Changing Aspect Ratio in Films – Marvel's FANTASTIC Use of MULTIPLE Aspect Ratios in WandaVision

Before we do though, let me know if you noticed any of these changes in the aspect ratio when you watch the show, or if there are any other shows or movies that you've noticed changing aspect ratios,
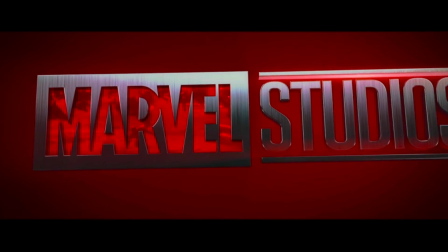(4:07)
because I would be really interested in checking that out. So once again, we have the Marvel intro logo in the 21:9 aspect ratio.
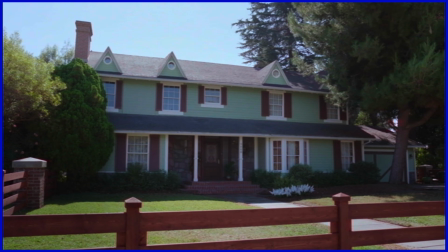(4:15)
But now instead of 4:3, we're watching the show in a 16:9 aspect ratio.
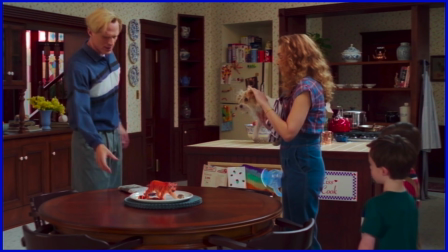(4:21)
So this tells us that we are now getting into the 90s time period when television shows began to change from a 4:3 to a
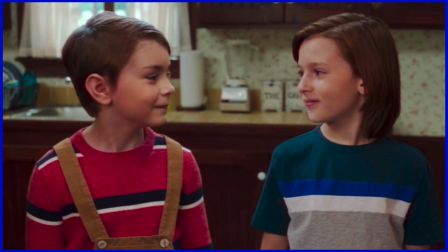(4:28)
16:9 aspect ratio that was the basis for all the newer flat screen TVs being made at the time.
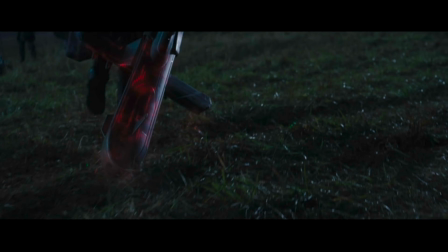(4:34)
And as Wanda goes outside of her force field protected world, we see that everyone outside of the town is still being displayed in a 21:9 aspect ratio,
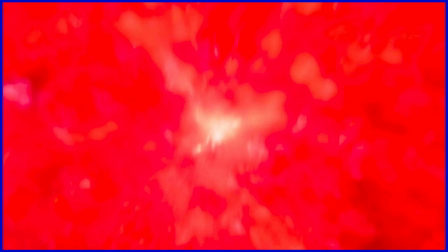(4:42)
showing us that there is still a clear delineation between them and her world, which is now in the 16:9 aspect ratio when displayed. Am I right?
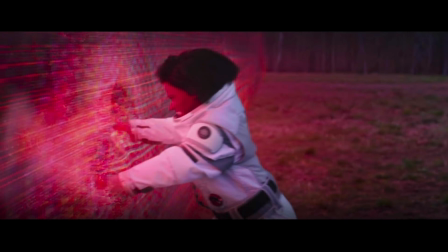(4:52)
And then later on,
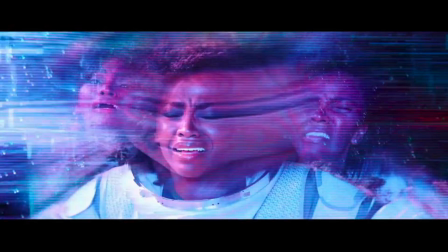(4:54)
we see Monica push her way through the force field that's around the town so that she can get back into Wanda's world and try to figure out what's going on.
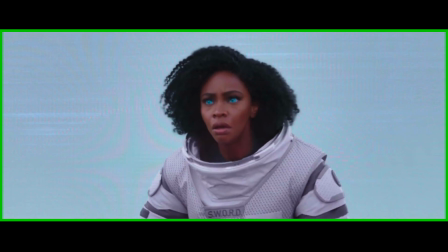(5:03)
We're still in the 21:9 ratio even after she breaks through and enters back into the town.
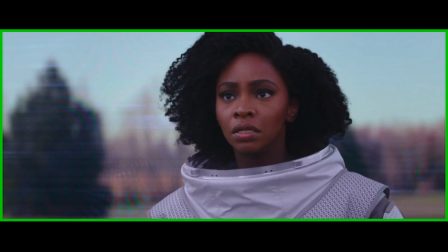(5:08)
But after she realizes she's made it and starts to search for Wanda, the ratio changes back to the 16:9 ratio of Wanda's world.
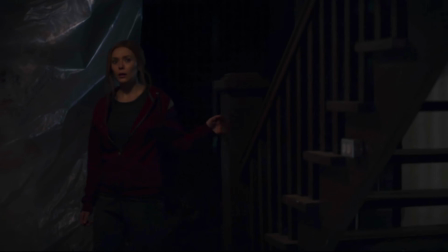(5:16)
Then in a later episode when Wanda is searching for her missing children, the ratio is still in the 16:9 format of her sitcom world,
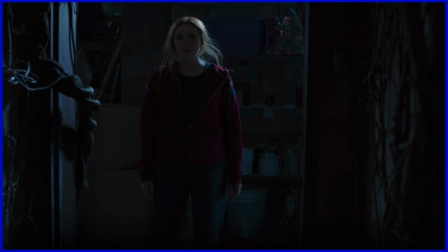(5:23)
but as she starts to sense that something is out of the ordinary and not right,
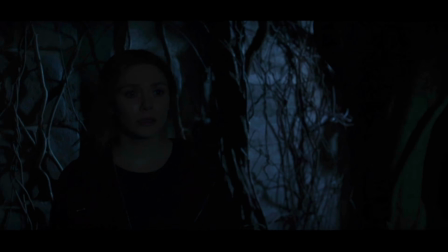(5:28)
the ratio slowly changes back to 21:9, which based on previous episodes tells us that there is some outsider who's intruding in her world.
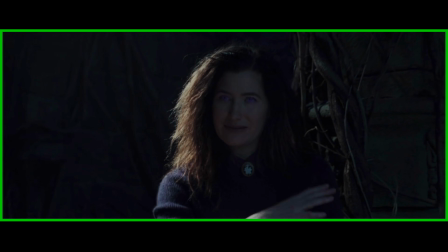(5:39)
This is confirmed when Agnes reveals herself as Agatha, and then we see a quick recap of how she was behind everything that's been going on.
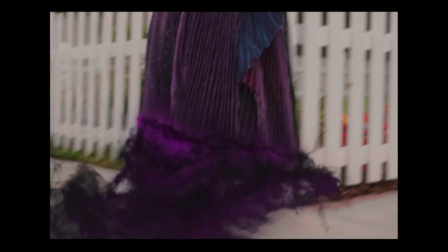(5:47)
As the sequence starts, the ratio changes from 21:9 back to 4:3, showing the initial time period of the show.
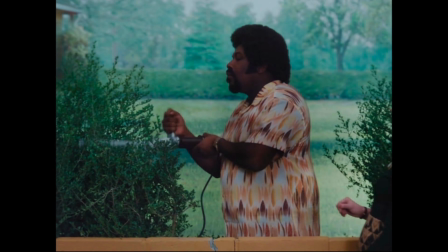(5:54)
And then as the sequence progresses from episodes in the 70s and 80s to the 90s time period,
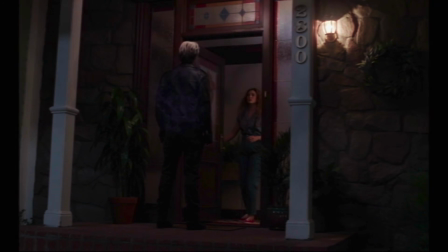(6:00)
the aspect ratio then changes from 4:3 to 16:9.
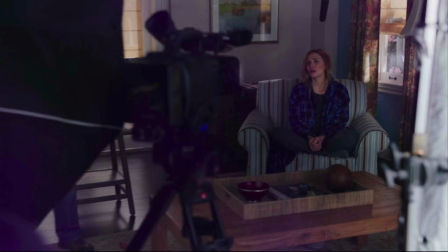(6:04)
The sequence then stays in the 16:9 ratio through the ending of the episode to show how Agatha has been the cause of most of Wanda's problems in her sitcom world.
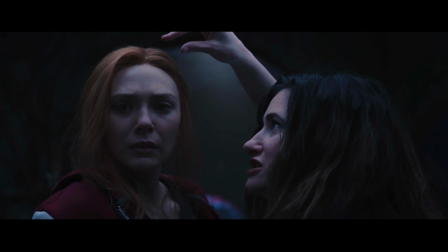(6:13)
When the next episode picks back up with Wanda and Agatha in the chamber under Agatha's house, the aspect ratio is back to 21:9,
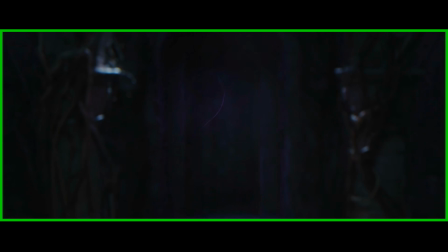(6:21)
showing how Wanda is no longer in control and her world is now being influenced by outside forces.
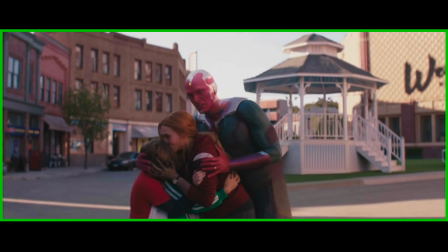(6:27)
And as we move on to the final episodes,
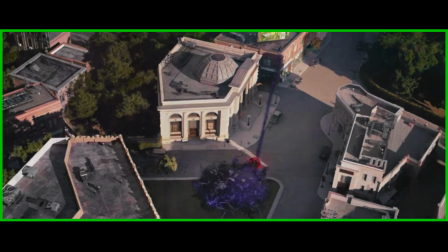(6:29)
the aspect ratio remains at 21:9 throughout the rest of the series because the outside world has fully intruded into Wanda's world,
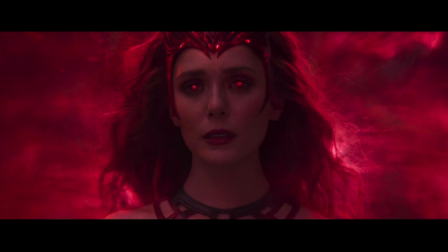(6:37)
and her perfect sitcom dream life that she has created has now been shattered to the point where she cannot go back. So that was definitely a lot going on in the show with all the various aspect ratios based on the time period of the sitcom as well as how they changed based on what was going on in the show. But I hope this was helpful in showing you how effective something as seemingly insignificant as choosing an aspect ratio can be and how big of an impact it can have on the storytelling aspect of your video to make it even more interesting. But if you have any questions, leave them down in the comments. I'll try to answer anything I can and help you out, help you understand. I also have a private Facebook group linked in the description where you can join and we talk about these kind of things. Subscribe if you're new, watch more videos because I have a ton of things on the channel that will help you learn. Just try using the search function if there are things you want to know about. I probably have made a video on it. But with all that, I will see you in the next one.